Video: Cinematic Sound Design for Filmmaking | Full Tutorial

It's a really good idea to create a system when you're doing sound design because when you're looking at it as a whole when you finish
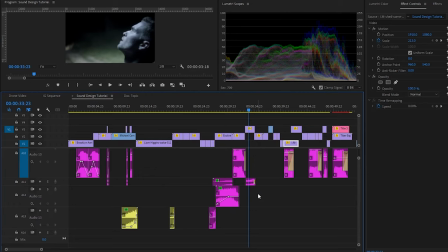250s
it and you want to change the sound if everything's the same color or you have no idea what tracks have what sounds on them then it's going to be very hard for you to find them. You're going to have to go through your project to solo each sound that's in there and find the sound that you want to change or you want to fix. I learned pretty quickly that like if I color code all my sounds, if I have them on designated tracks in my project file,
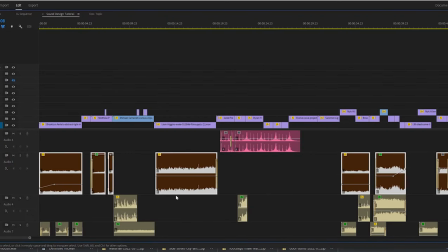273s
if I want to go ahead and find something and I take a snapshot view of everything and I just look at everything as a whole, I could quickly like get an idea of what sound is what in any particular scene because I know what sounds are color-coded what. So now that I broke down the organization of my sound design,
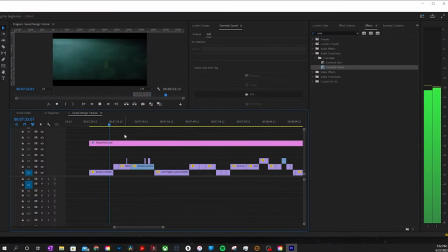292s
my first step before I start sound designing anything is I watch the film or a section of the film from start to finish with just the music and the dialogue. And as I'm watching, I'll go ahead and make some notes. Now basically what I'm looking for here is not necessarily atmospheric or fully sound design. What I'm looking for here to make notes on is special sound design moments that could make this edit really interesting and that could be something like sound effects or hits or risers even something tonal that could help the edit move along taking that into consideration let's take a watch
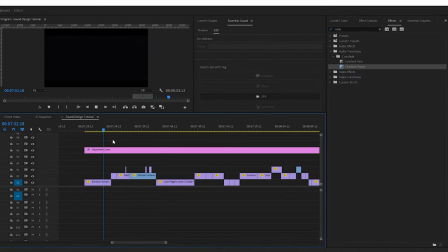327s
you're on the air hello hello art i don't have a whole lot of time i a former employee area 51 okay so right there what we're gonna do is we
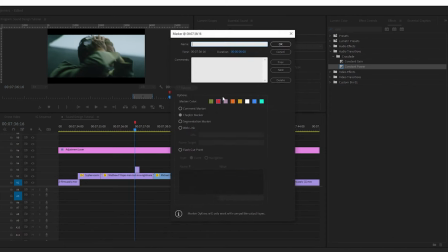338s
know that here I'm gonna make a note and I'm gonna say add
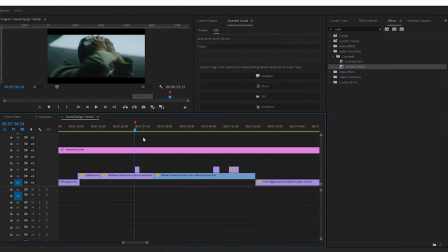344s
glitch sound because right here this is just screaming for some sound design you know that right there we know that we're gonna have some sound design in that section right there the medical discharge
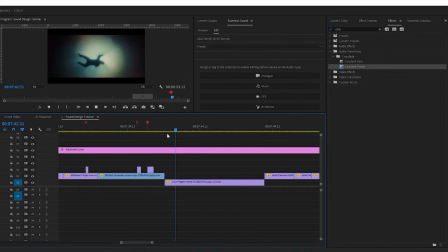359s
about a week ago okay we were never alone so right there right when i see this guy floating in this water to me i feel like this is like a change in something happening we want to transition sound into this scene maybe
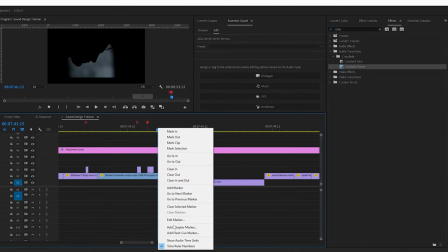373s
a riser so i'm going to put a a note here riser
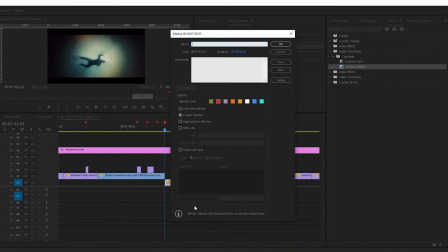381s
there and we're going to do some sort of low sub sonic hit we also know that we want some sound design underwater sound design that
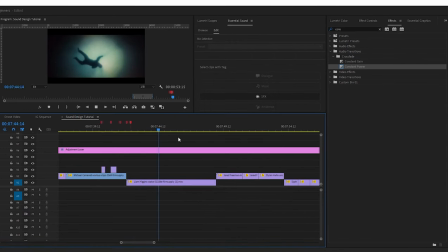401s
i think that would be cool we were never alone they've always been here waiting in this section right here
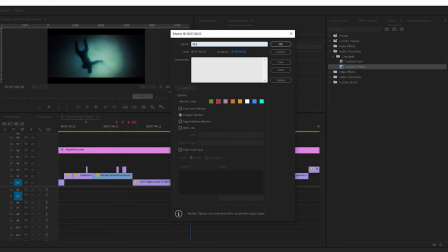414s
the music stops music stops and because
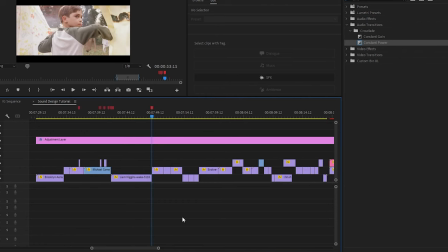421s
the music is stopping in this section right here we need something that's gonna fill it up until from here
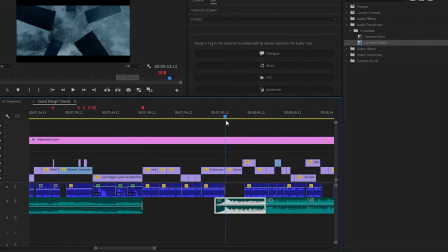429s
to here.
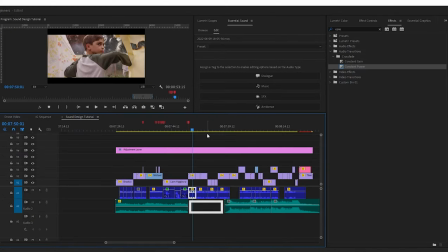433s
Okay. At that point, music starts up again. In this little section, in this little pocket, we need something that's going to give a change of pace.
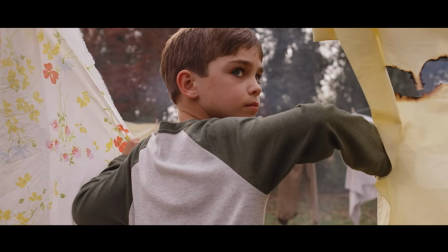441s
To me, I'm looking at this kid, this kid, this creepy guy right here.
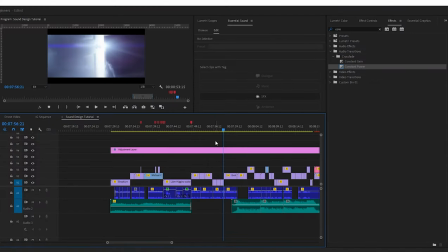451s
I want to do something that feels a little haunting in that moment. I don't know exactly what it's going to be, but I know that we need something that's going to be spacious. Build a momentum to this big drop that's about to happen in this section right here.
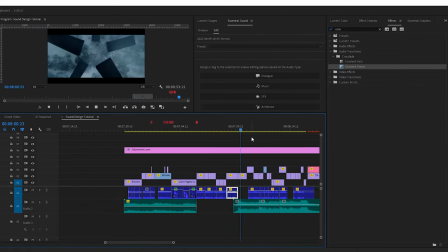465s Particularly the Aria 51.
Okay so we know here is going to be a drop. Drop. This is where the story starts picking up and you start getting a different pace. Clips start coming in faster. The story starts pushing. So let's keep watching and see if we see any other sound design kind of ideas that we have leading up to the end.
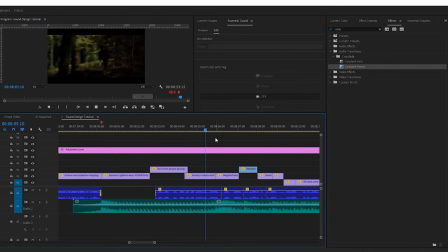489s
this guy running through the forest to me we definitely have
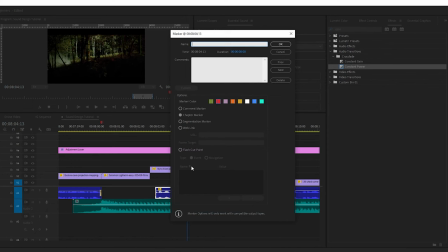494s
to show him running through the forest running sounds for sure but we also need a whoosh so i'm gonna put and whoosh i feel like that's a really cool idea for sound design we'll get him running like running through the forest and then as the camera you can kind of see the camera starts to move with him and as it moves i'm hearing like a so again just take it from this guy running the population
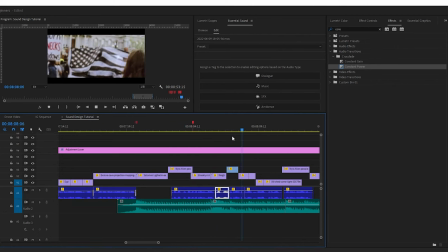522s
okay now so the dialogue
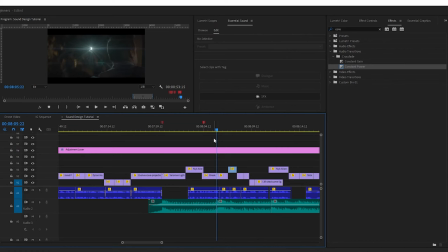529s
he's talking about the major population city centers wiped out the government knows okay so in the edit it's showing like it almost looks like rioting it almost looks like people are
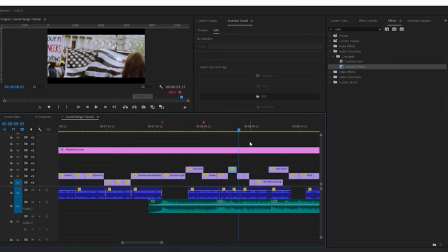540s
rioting or protesting against a certain thing this could be a really cool idea to have a bunch
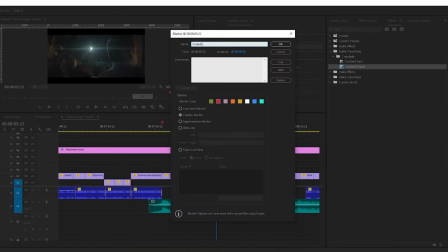546s
of like crowds of people like rioting crowds of people rioting
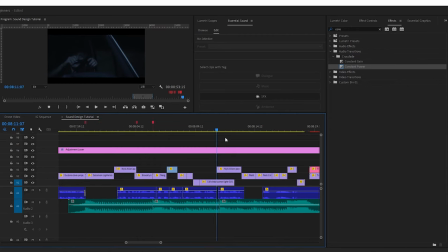553s
okay so we see this guy driving in this scene right here i think it'd definitely be cool to just have some foley sound car driving but
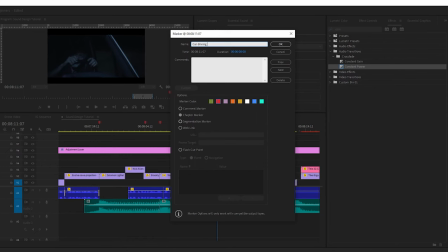564s
it looks like the car that he's driving looks like an old car so i'm gonna put old car it looks like an old beat up ford truck that you would have like on a farm or something like that i don't know why i get that vibe looking at this old guy driving
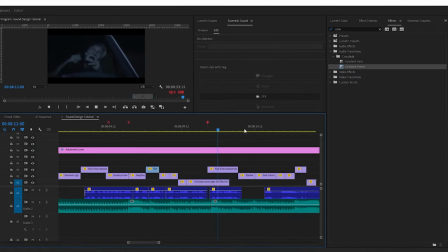580s
this car i just get that vibe okay
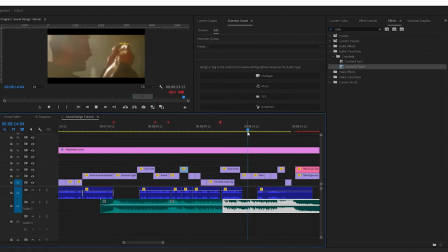585s
so this guy is doing something here and it looks
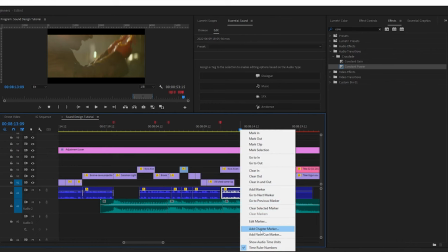590s
like he's in the rain or something like that so I'm gonna go ahead and add rain here to add rain going on
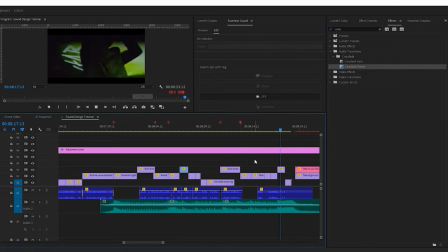597s
okay like we did in the beginning I
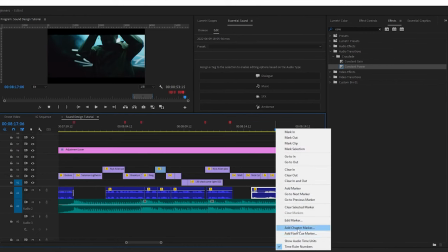604s
feel like you could definitely do a glitch here a little glitch effect if the music permits it you could do it right so like we noticed that the music is starting to get a lot more intense and it's starting to overpower things like i said before in the beginning you have to know when to let the music take over so in this point you have to be careful because if you do too much sound design
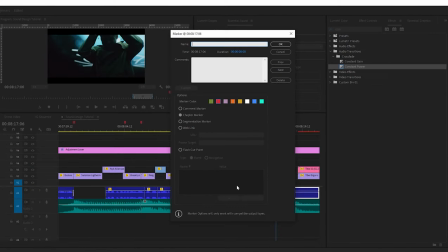624s
in this section it's gonna sound like a jumbled up mess and that's what we want to try to avoid but i think maybe there could be a little pocket in this clip right here i'm gonna put glitch sound here and it might work or it might not. All right so now let's break down piece by piece, section by section, this edit and I'm going to go over the different sounds that I used, why I used them and how I used them all together to create this overall sound design environment.
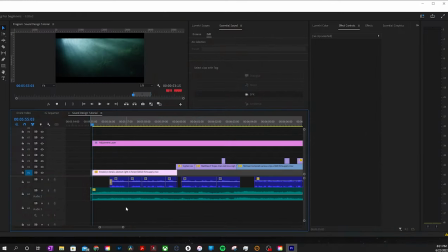653s
Let me put these headphones on and let's get started. Let's start off with the music track. We're going to cut the dialogue track for now and we're just going to focus on the music track.
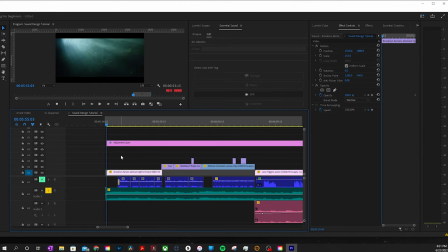667s
Now that's what I started off with and I chose that because it has this like otherworldly sound. It almost sounds like there's some sort of alien frequency in there and then it also has this like low bed of sound that I really liked and I really thought fit what you're seeing in the scene.
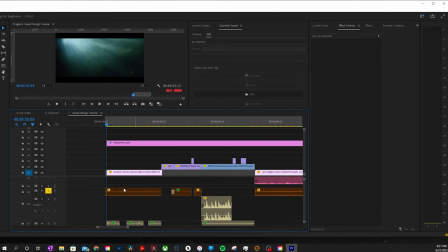684s
Then moving on from there we have right here which is all the brown color is my atmospheres. So now let's solo the music and the atmosphere.
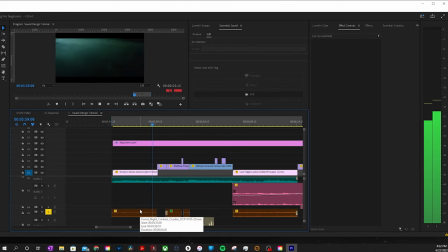695s
And the atmosphere that I'm choosing to use is like forest at night. So you're starting to build this foundation of dark late at night kind of a tone.
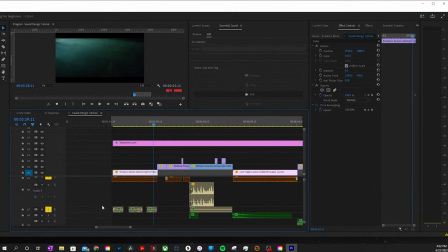705s
Now moving on from there, I added in some Foley sound walking on,
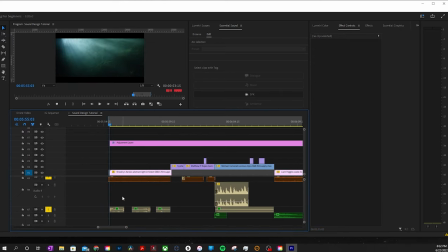711s
you know, grass or leaves kind of crunching kind of a sound. And it sounds like this. hear that kind of coming in and out i wanted to make you feel like there was this this entity or this otherworldly alien like kind of atmosphere so what i wanted to do was use this sound right here and i'm just going to solo just this sound and